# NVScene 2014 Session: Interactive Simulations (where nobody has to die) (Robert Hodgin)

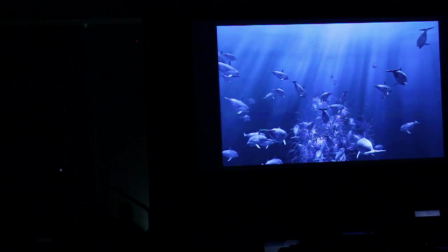Now, this was an interesting bug. I foreshortened the dolphins, and I thought they looked adorable.
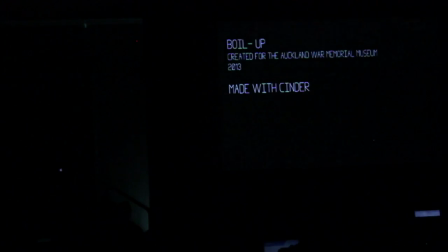So screenshot. So I'm going to run the demo real quick.
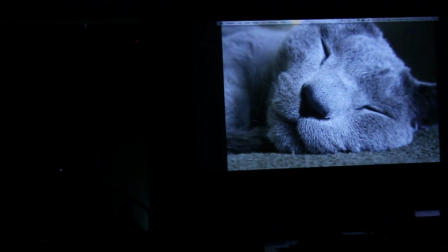It was designed to run on an NVIDIA Quadro, so we were able to get away with 12,000 bait fish on my laptop here. We're going to get about 5,000. And unfortunately, the whale shows up right at the beginning. I don't remember how to... Oh, you know what?
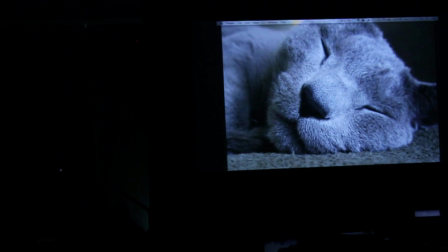window over until the whale goes by. You'll see him. Just give me a minute. The simulation was designed so that it was running on a two minute loop.
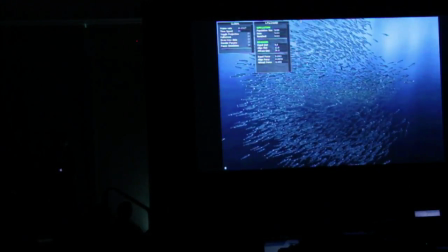At first, the bait fish would show up and they would just sort of loosely flock.
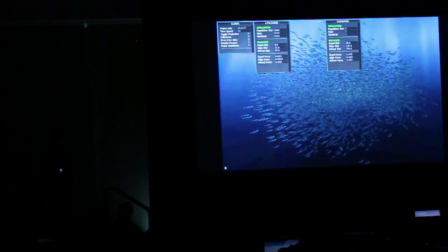Then eventually, we would start adding in predators. Here, I'm adding in some kingfish. I'll pull the camera back so you can see them show up. So the kingfish show up and they start to antagonize the bait ball. Eventually we'll bring in some kahawai, which, all right, I just added 110 of them.
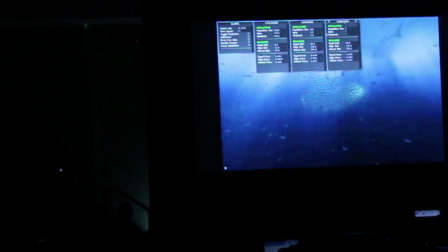That's probably too many, but.
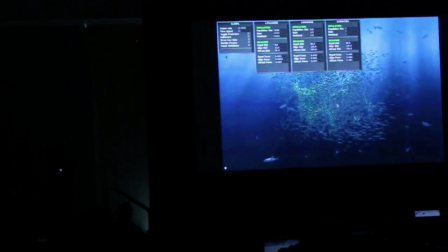So kahawai sort of loosely cooperate. That's why they have connecting lines. We added a fish cam, but it turns out it made people really motion sick.
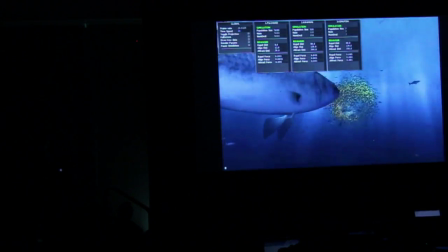So we ended up getting rid of it, which is unfortunate. I think seeing YouTube videos of little kids vomiting would have made my day.
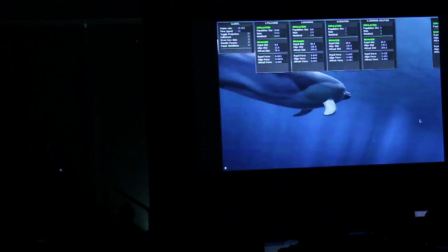And then we had dolphins. I don't know if I mentioned this, but the best thing about simulating fish is that their movement is really basic.
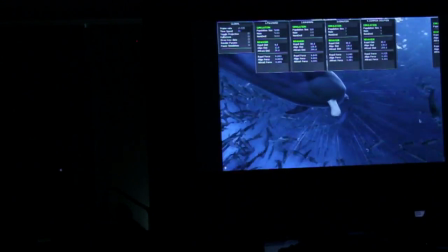You can sort of fake it with a sine wave, and you can animate them in the vert shader, so that's what we ended up doing.
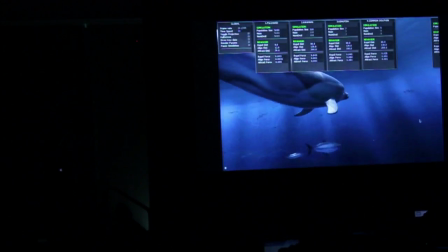The dolphin would be an up-down undulation, and all the the other fish would be side to side.
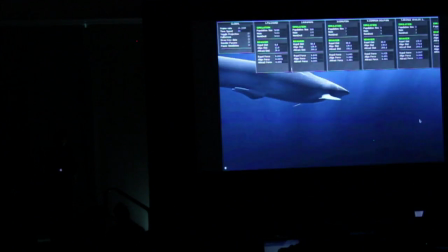Then we add some sharks, and then we add some birds, but you get the idea. I'm running low on time.
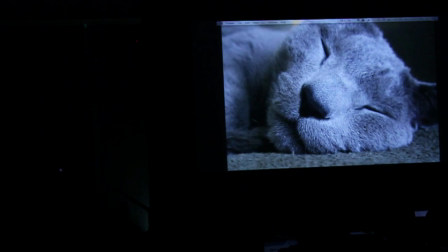That ended up running for three months, and then I think they're going to add it back into their permanent collection at some point next year.
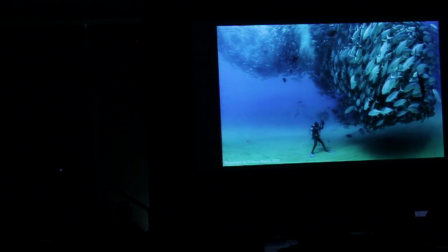David and Goliath, I saw this photo which won the National Geographic Photo Contest for 2012, I believe, and I was floored. It's so impressive because partially it seems ominous. It just looks like all those fish are staring this guy down, but they're not. They're just swimming in a circle. They're not fearing predators in this case.
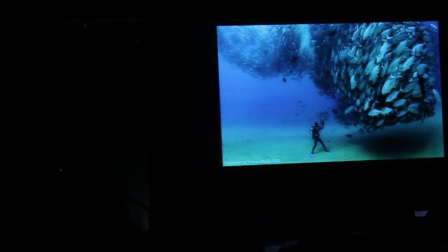I think this is more of a mating ritual. They move much slower. It's a little more soothing.
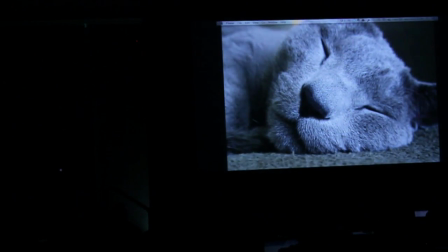I wanted to see how close I could come to simulating it, just to see. Here is that demo. Sorry you didn't get to see the whale.
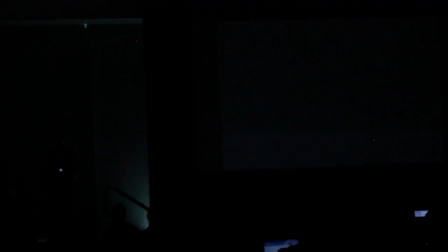Trust me, it's not as impressive as I would have liked. Here's my fish.
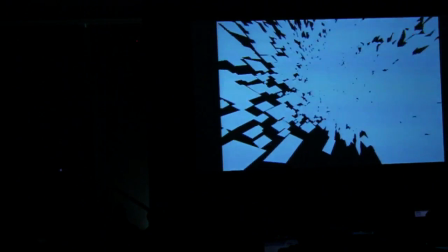I'm going to back the camera out a bit.
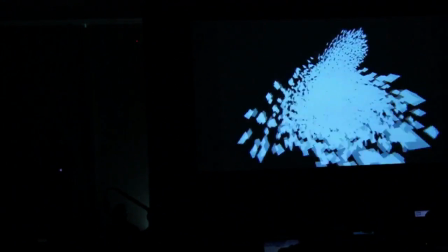I'll speed the timestamp up. This was the behavior I ended up emulating.
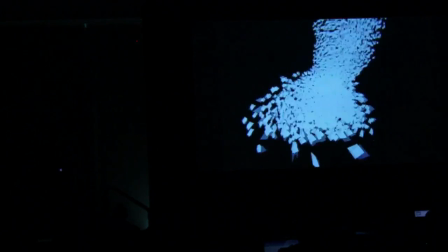It's very similar to what I showed before with the three flocking rules, but in this case, they're all being drawn towards a center line that I'm undulating with sine wave.
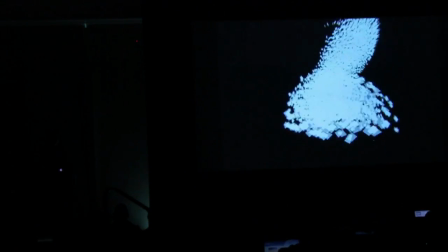That helps create these really nice overhangs in the vortex.
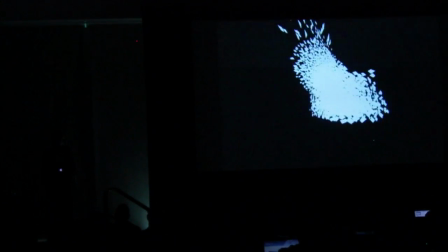Let me slow it down a bit. Go ahead and turn on the model.
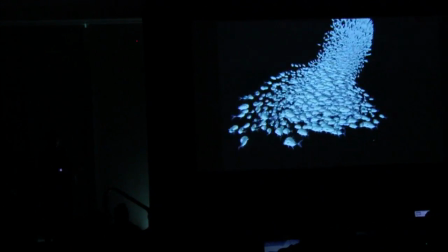This is the Trevely model that I had commissioned from the same guy who worked on the models for the previous installation for Auckland.
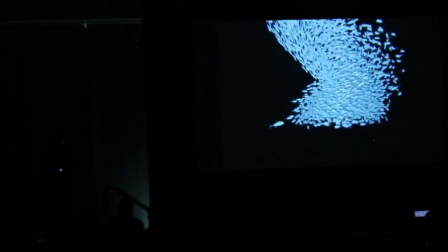And turn on some specular lighting, really subtle. And then some lighting from below and from above to represent
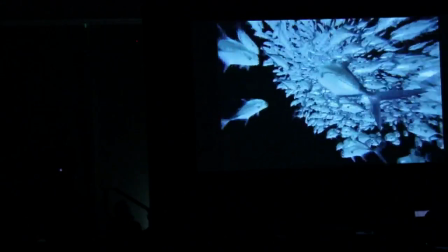reflected light off the ocean floor and surface light from the top of the ocean.
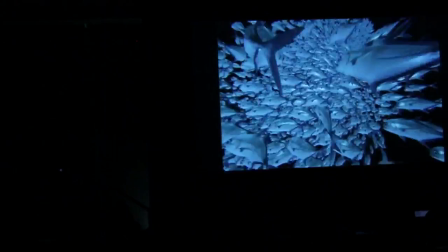And then, let me slow it down even further. I shouldn't be moving so frantically.
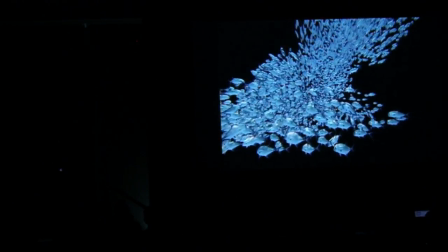And then added some caustics, which is just an animated 32-image loop of faked caustics,
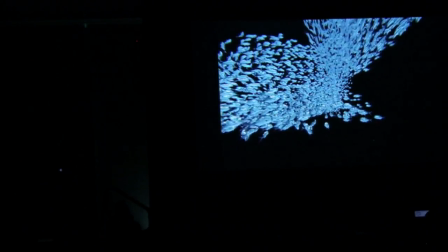which are being projected down onto the top of the fish.